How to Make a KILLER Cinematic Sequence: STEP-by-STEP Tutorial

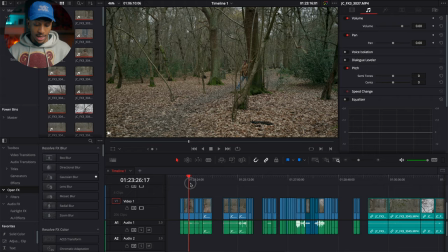(3:40)
We started off with all the different takes of Annie walking in into the scene introducing our subject then we had her when she dropped the airpod
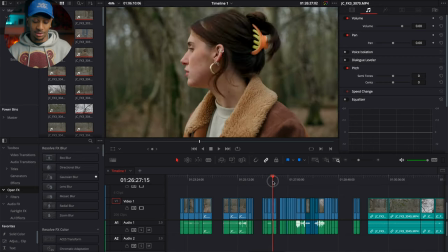(3:48)
then we had the bit of her picking up the airpod and hearing the sound then we go into more of the chase scene all of the running
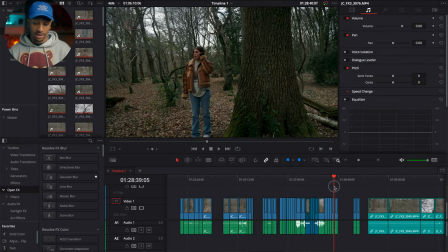(3:55)
stuff and then finally the end her realizing it wasn't actually anything there so now that i have the solid base of the story i could then start to cut off the extra fat and this is where it started to get quite difficult because you realize you have so many great takes of things you have so many shots that look really good but you can't lose them all as the saying goes you have to kill your darlings
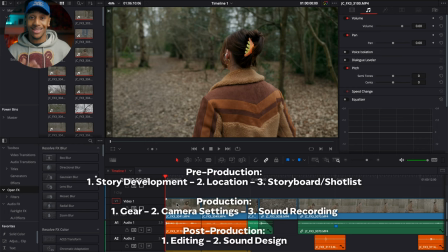(4:14)
so now the edit is coming together i will start to layer on the sound design just to make it come to life so i'll start with the footsteps that
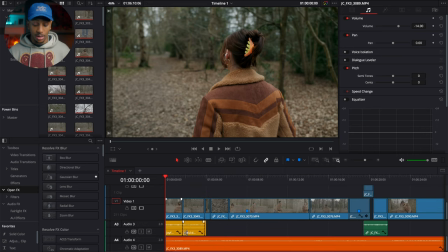(4:20)
i have down here in the orange i have the music coming in from my headphones in the yellow i have the general
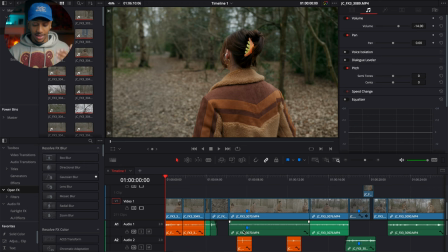(4:27)
sound i haven't added but was actually just part of the clips still in the green so you can see here
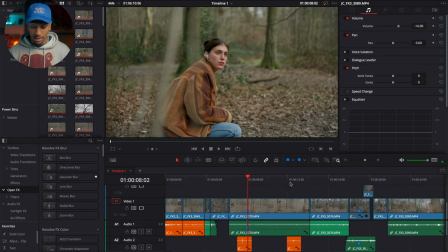(4:33)
just the snap of the twig and again the same thing
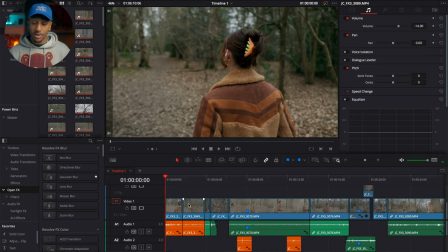(4:39)
of the footsteps
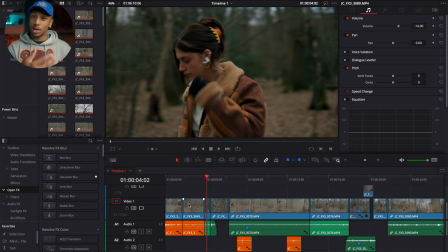(4:44)
just slightly changing the audio so you can see the difference from when she's close and when she's far away but she's still walking on the same leaves it's just you hear the difference so it actually makes sense when you're watching it and the very last thing i have at the bottom is the room tone so obviously we're not in a room but it's just the sound that you can hear consistently throughout all the clips because you don't actually want to hear the difference when you're going from clip to clip sometimes you hear that little pop or sometimes you can notice a slight difference so this is kind of ties everything together because it's what the wood sounded like throughout the day but it's just having a clean cut of what the actual room sounds like and then last but not least is the color grade so for this i didn't do too much i wanted to keep it quite natural just kind of warm afternoon feeling
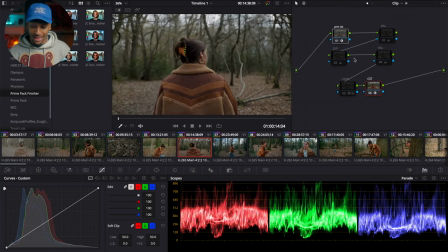(5:28)
and that's exactly what i did but you went from s log 3 to rec 709 then i added in my lut you can see it's just a bit too blue a bit too dark um so i first brighten that up then we adjusted the white balance and
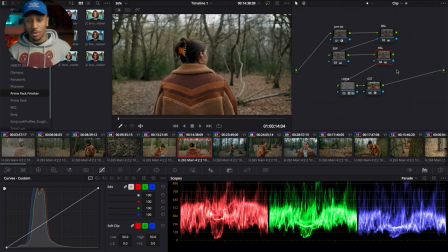(5:42)
added in a bit more orange just you know give it that warm afternoon look so there really wasn't that much to it for some of the other shots I did have to adjust the white buttons just to get them all to match so it all looked like the same time because the sound was coming in and out I didn't want it to look like it was shot at different times which obviously it was but I just wanted to keep it consistent and with that being said here's the final product.
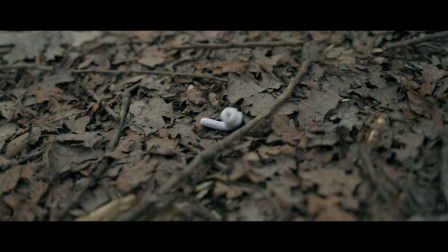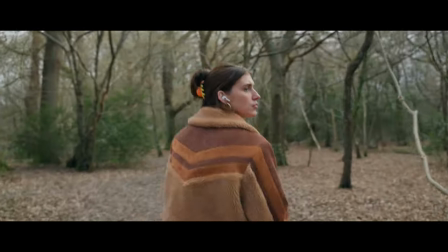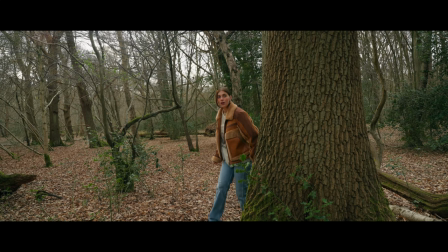So nothing crazy it was shot in an hour and it was just an example to show you how simple the steps can be made for you to create a cinematic sequence. And in case you haven't been following along, here are the steps that you do need to take. I'll also put them in the description if you want to copy and paste them into a notes page. But that's pretty much it. So if you have got a lesson, laugh, or a light bulb moment from this video, I'd really appreciate if you dropped a like down below. And if you're feeling extra nice, you can hit the subscribe button. But with that being said, I will catch you in the next one. See ya.